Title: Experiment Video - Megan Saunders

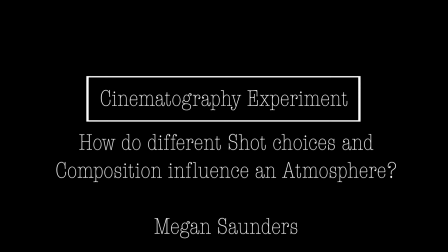6s
How do different shot choices and compositions? Within this video, I will be experimenting with shot choices to complement different themes, atmospheres, and context. I have chosen 2 completely different scenes and conducted 3 shot choices for each and why they are suited.
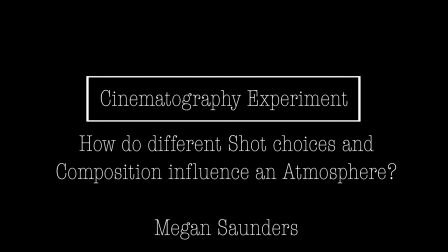22s
My inspiration for this experiment was admiring the different shot choices used within Warner Brothers movies, as they are always well thought out and detailed.
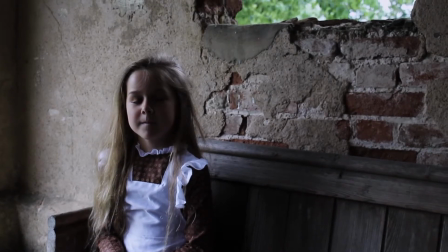31s
All of these shots were taken on a standard C100 camera.
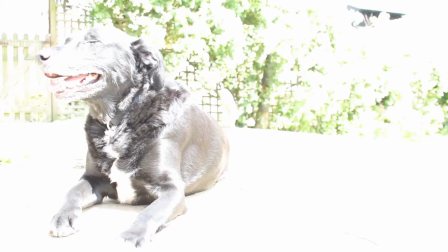39s
I believe that one of the main elements to a successful shot is the exposure.
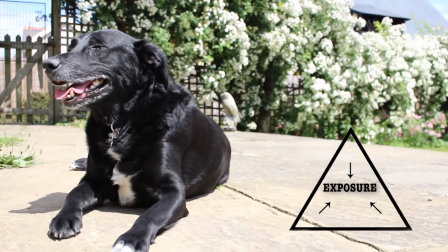43s
This is made up of 3 main camera settings: the shutter speed, ISO, and aperture.
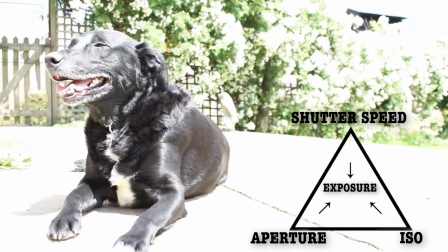49s
The shutter speed is in control of motion blur and sharpness.
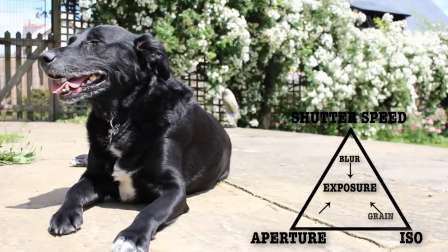53s
The ISO is in charge of how much grain is evident in the image produced, and the aperture controls the depth of field.
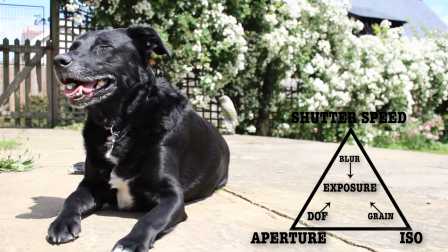59s
These 2 quick shots show the difference between these settings in a bright surrounding and dark surroundings.
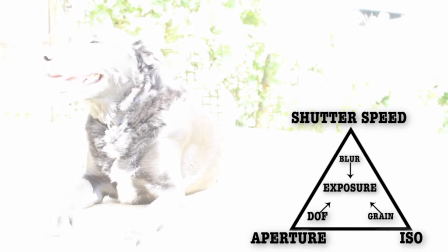65s
The faster the shutter speed, the less exposure, and the slower means the more exposure.
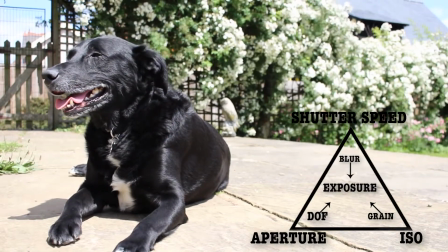70s
This is the same for the aperture, with the larger allowing more exposure and the smaller allowing less.
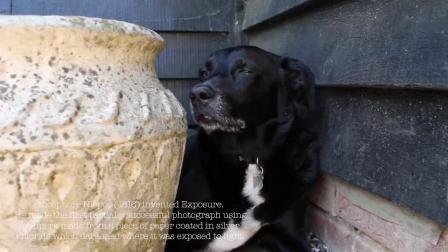75s
Lastly, the higher ISO, the more light in, and the smaller accounts for less light.
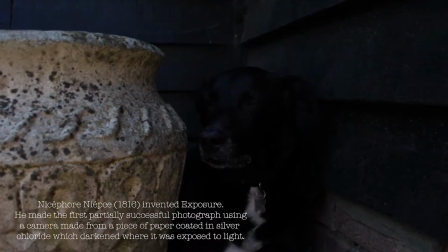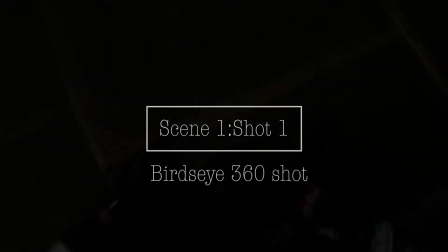89s
Scene 1 was hinting towards someone who is drunk. This could be placed within the comedy category.
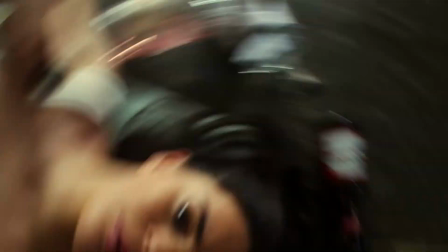94s
Shot 1 was influenced by the spinning sensation an individual can feel when they have been drinking alcohol.
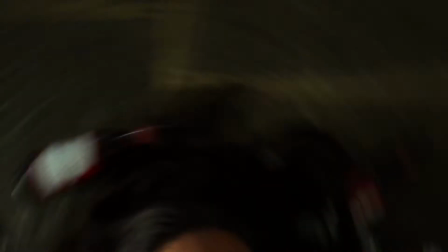99s
This shot helps to dramatise the mood and solitude of the character in that time and create possible comedy for the viewer.
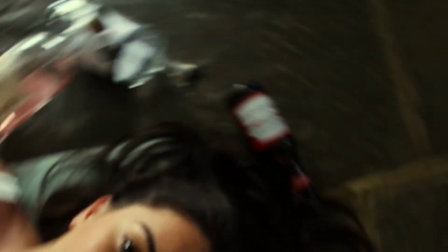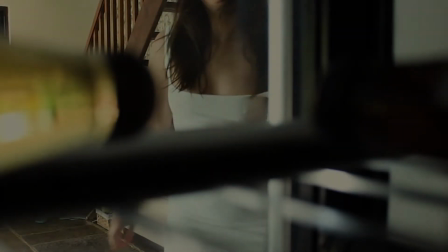112s
Shot 2 was inspired by a video on Vimeo by Roman Holiday, which shows a montage of all inside of fridge shots from 1984 to 2014.
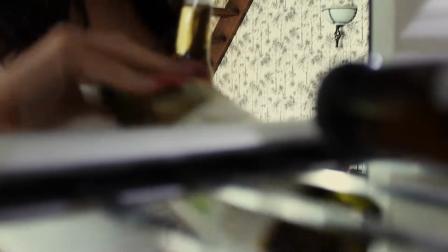121s
This suits the theme and atmosphere of the scene as the actress takes alcohol from the fridge in a drunken state.
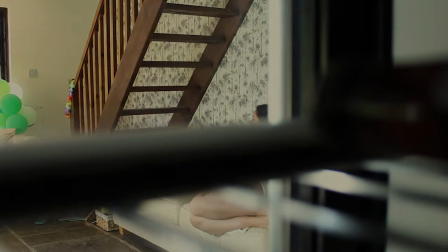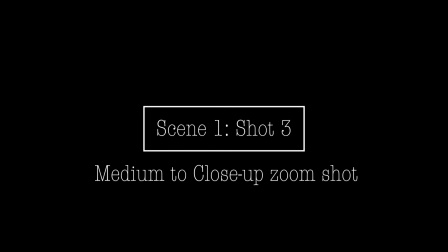133s
Shot 3 helps to emphasise the mood and comedy of the scene with this slow to medium close-up shot. The composition of the character hugging the alcohol bottle helps to emphasise the comedy further.
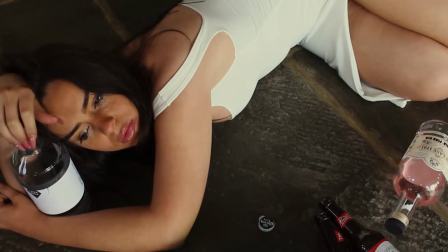143s
This shot was inspired by practitioner Ermin Roberts,
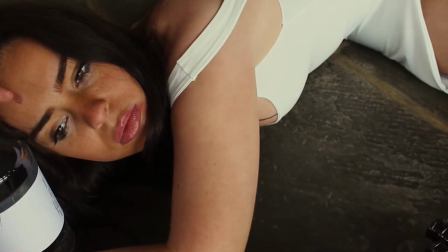146s
who made the dolly zoom shot famous in Alfred Hitchcock's Vertigo 1958, which helps to visually convey emotion.
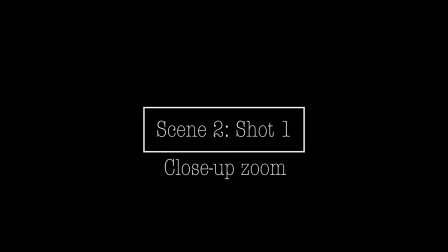155s
Scene 2 was hugely inspired by the film Les Mis. I tried to emphasise this further through natural lighting and colour grading, also to create a strong tonal range.
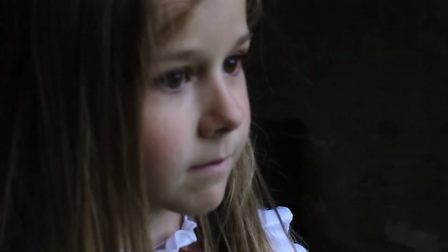165s
Shot 1 was a close-up zoom shot, which really helps to show the emotion and mood in the character's face, which suits the moody atmosphere. The film Jackie by cinematographer Stephanie Fontaine uses the close-up
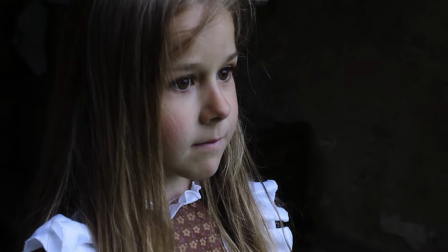176s
shots thoroughly throughout the body of the film to really emphasise this emotion.
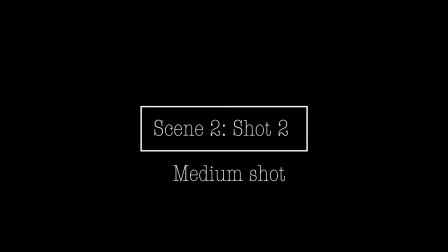181s
Shot 2 was a standard medium shot. This shot and composition suit the basic theme of the scene whilst also highlighting a creative
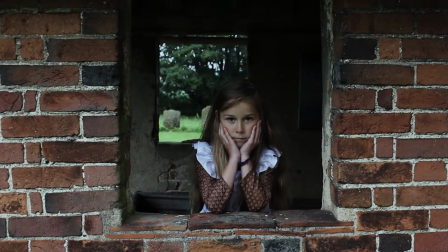189s
composition through the use of graveyard in the background and detail and texture of the bricks.
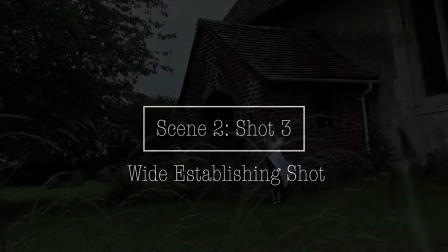194s
Shot 3 was a wide establishing shot. To add depth, texture and contrast to the shot, I included some long grass in the foreground of the shot.
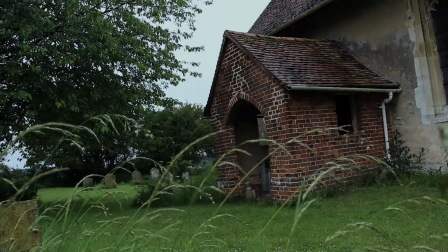202s
This is a more creative way of displaying an establishing shot. I believe that texture is one of the most important elements of a shot.
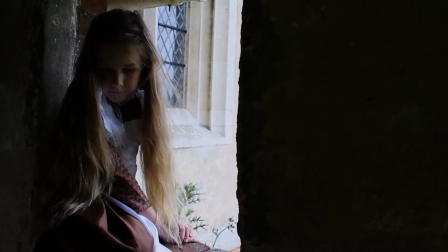209s
I'd experiment further next time with my ISO levels, as some of these shots that have lower lighting are possibly a bit grainy.
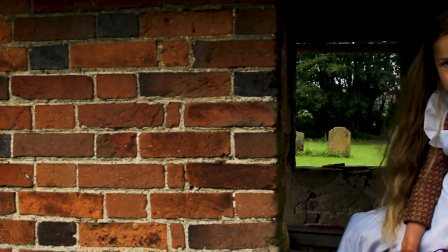220s
From this experiment, I learnt a range of new shots that I haven't used before, such as the pan and 360 bird's eye view shot.
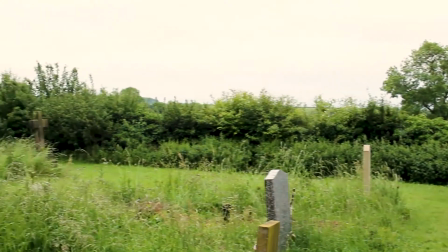227s
I also learnt what colour and lighting metering are, and photometrics and colorimetrics, and will use these further in future filming.
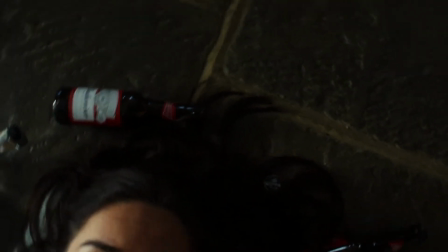235s
Next time I will also use a range of different cameras or lenses to get a fuller range of shot quality and techniques.
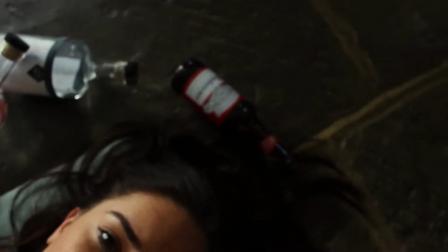241s
In the future I will use a range of different cameras to see which works best for each atmosphere and movement,
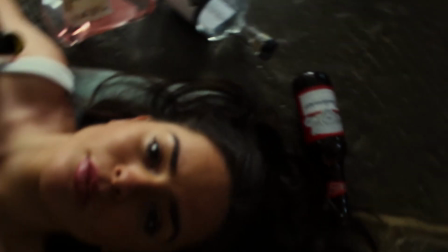247s
and more advanced lighting techniques such as light and colour metering to get a strong tonally contrasting shot.